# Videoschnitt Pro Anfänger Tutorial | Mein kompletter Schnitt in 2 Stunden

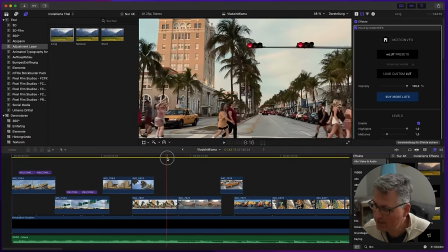(103:24)
Ja gut, hier ist die Kamera natürlich wieder ein bisschen schräg, aber hier ist sie gerade und hier kippt sie so nach unten,
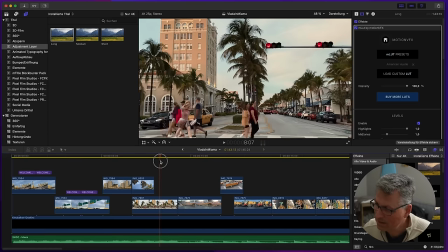(103:30)
aber das liegt einfach daran, dass sie ja, während des Films so um die Kamera ein bisschen kippt,
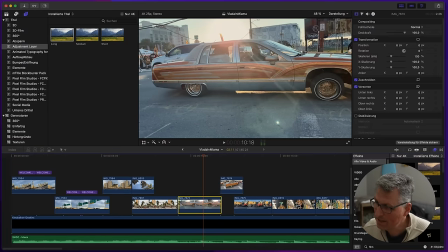(103:36)
aber es ist nicht schlimm, es ist okay. der Wagen hier, weil das ein Gegenlichtshot ist, da kann man bestimmt noch ein bisschen was rausholen, wenn ich hier mit der Belichtung nochmal spiele.
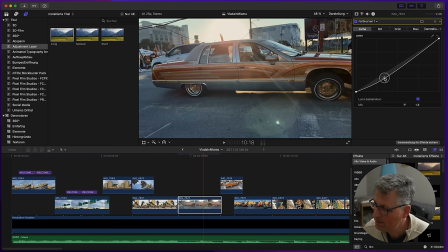(103:44)
Da gehe ich nochmal in die Farbkurven und mache hier nochmal das Ganze ein bisschen intensiver hier mit der S-Kurve. Ne? Das sieht ein bisschen satter aus. Also vorher, nachher so ein bisschen.
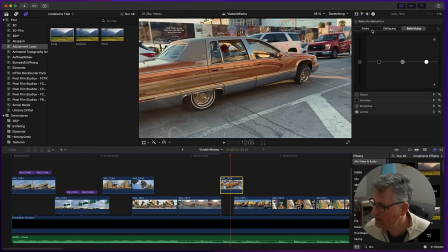(103:58)
Und hier auch so ein bisschen nochmal das Ganze ein bisschen kontrastreicher.
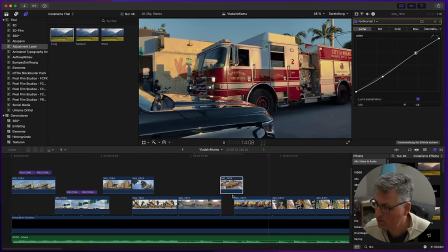(104:09)
Sehr schöner Feuerwehrwagen.
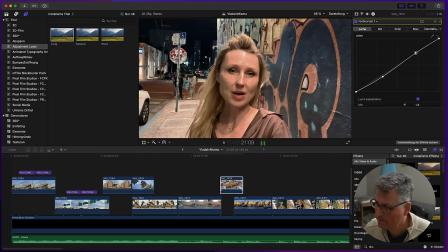(104:16) Welcome Miami, welcome Change.
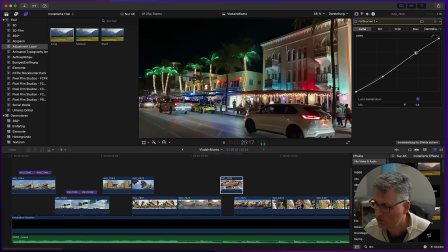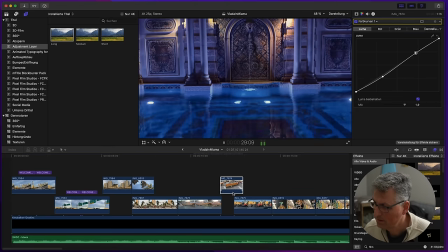(104:24)
Sehr schön.
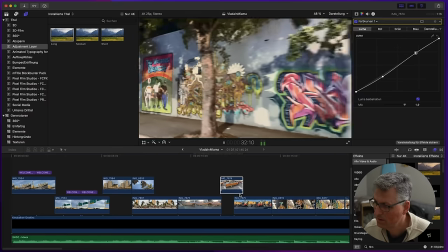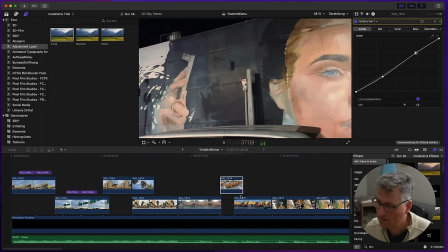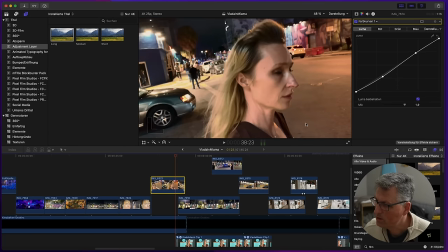(104:35)
Das ist jetzt schon sehr dunkel. Ja, ich würde sagen, bei diesem hier würde ich jetzt tatsächlich das mal ein bisschen rausnehmen wieder. Da hatte ich vorher schon ein bisschen korrigiert, deswegen, das war jetzt too much.
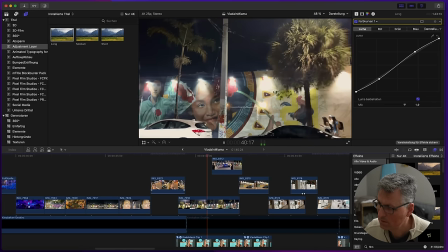(104:50) Man muss schnell sein in dieser Stadt, dass dein Chance nicht ver...
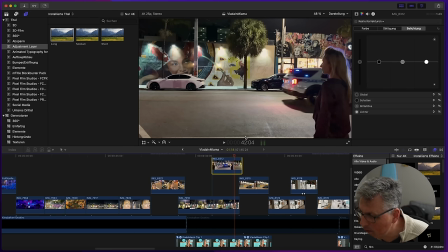(104:55)
Moment, hier unten, das war der Zebrastreifen oder irgendwie was. Und ich dachte, das wäre der Frame nicht ganz drin, aber dieser weiße Strich irritiert mich so ein bisschen. Gucken, ob ich noch ein bisschen was verschieben kann. Irgendwie irritiert mich diese Linie. Ach, das war, lag daran, dass ich das, weil das schief war, schon mal gerade gezogen habe. Jetzt kann ich noch ein bisschen weiter reinzoomen.
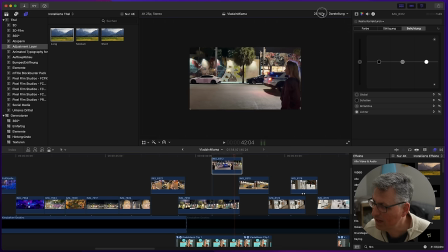(105:14)
So. Nur so kleine Details. Aber das hat mich gerade so ein bisschen irritiert.
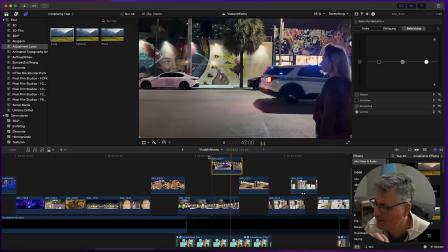(105:20)
So.
Dass dein Chance nicht vorbeigeht.
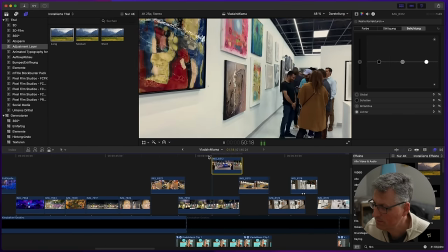(105:27) Die Galerie Azur. Toll war das, in dieser Galerie auszustellen.
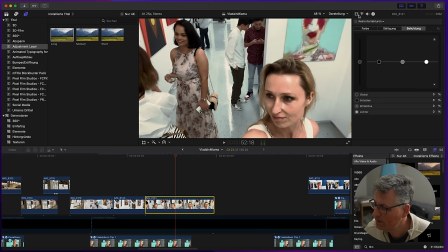(105:33)
Auch hier vielleicht wieder etwas too much. Gucken wir mal, was haben wir denn hier?
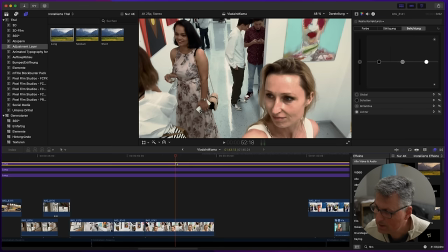(105:40)
Ich glaube, hier würde ich tatsächlich dieses letzte rausnehmen. Das war zu krass.
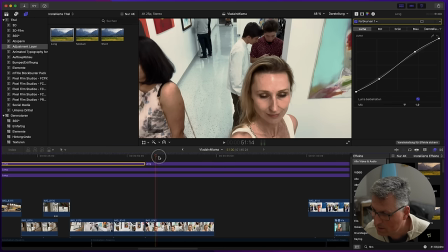(105:46)
Ich glaube, da würde ich dann oben hier einen Schnitt machen und hier noch einen Schnitt und dann diesen Bereich rausnehmen.
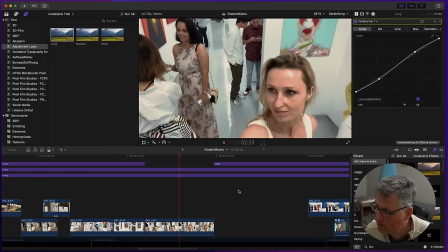(105:54) Toll war das, in diese Galerie auszustellen.
Ja, besser.
Das ist ein...
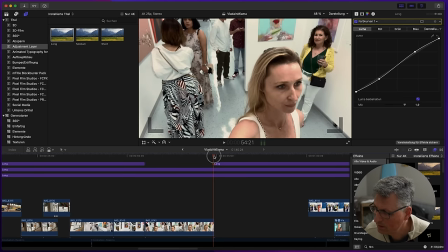(106:01)
War der Schnitt richtig? Ja, da wird es noch mal eben ein bisschen dunkler. Ich glaube, da muss ich halt mal gucken. Das, so, ist besser.
Das ist eine internationale Galerie.
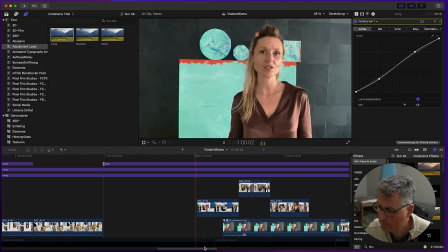(106:12)
Besser.
Es war interessant, zwischen diesen Menschen zu...
Stopp, da war auch ein Sprung drin, ne?
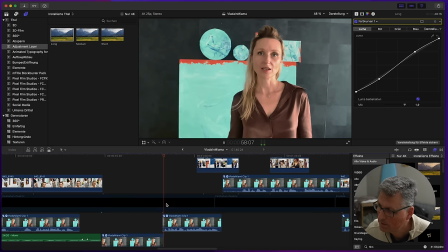(106:18) Es war interessant.
Ah gut, das war der Sprung, wo ich ein bisschen reinzoome. Ich glaube, da mich das gerade irritiert hat, würde ich jetzt tatsächlich noch mal ein bisschen stärker reinzoomen.
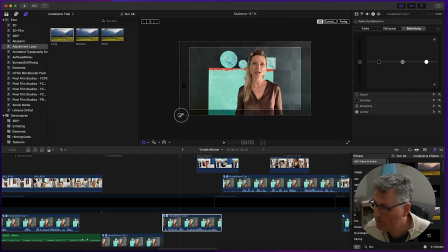(106:27)
Sonst sieht es aus wie... Oder reinkroppen. Sonst sieht es aus wie gewollt und nicht gekonnt, glaube ich.
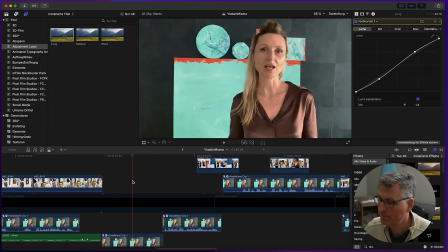(106:32)
Schauen wir mal hier. Ganze normal.
Nationale Galerie. Es war interessant, ne? Zwischen...
Das sieht so ein bisschen bewusster nach einem Zoom-In-Out.
In diesen Menschen zu sein.
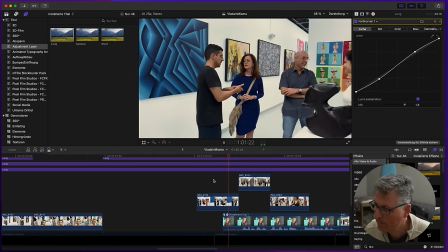(106:44)
Da ist es mir auch wieder ein bisschen dunkel, muss ich jetzt sagen.
Künstler zu sprechen.
Obwohl, ne?
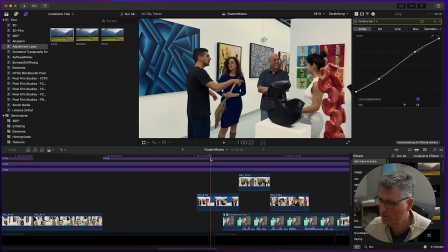(106:50)
Mal gucken, wie sieht es wieder ohne das hier aus?
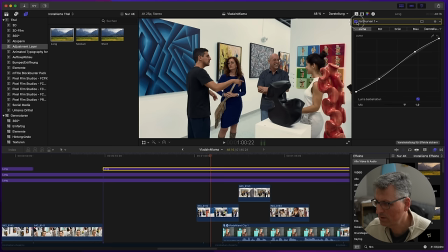(106:55)
Ja, obwohl hat schon was. Das ist jetzt reine Geschmackssache, ne? Ich finde es gut, weil dadurch die Farben an der Wand noch mal kräftiger hervorkommen. Die Personen sind jetzt ein bisschen, ja, ein bisschen zu intensiv, aber ne, ich glaube, das gefällt mir sogar gut.
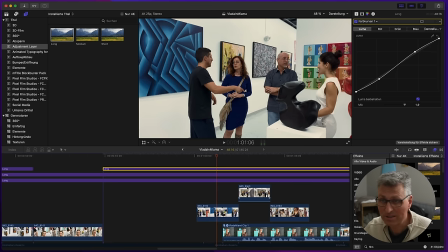(107:12)
Doch, ich lasse es, das gefällt mir gut. Aber wie gesagt, Geschmackssache, ne? Also kann jeder jetzt anders wieder sehen, aber mir gefällt das.
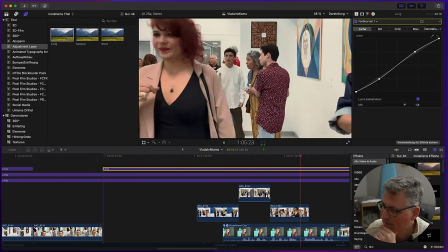(107:20) Künstler zu sprechen, selbst auszustellen, andere Menschen zu sprechen, das gefällt mir.
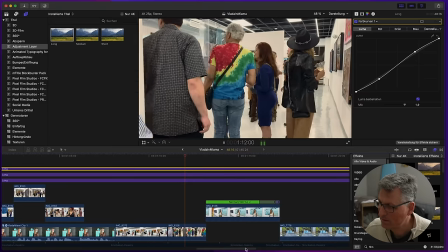(107:27) Die Visionen zu haben, die im Leben verwirklichen sich.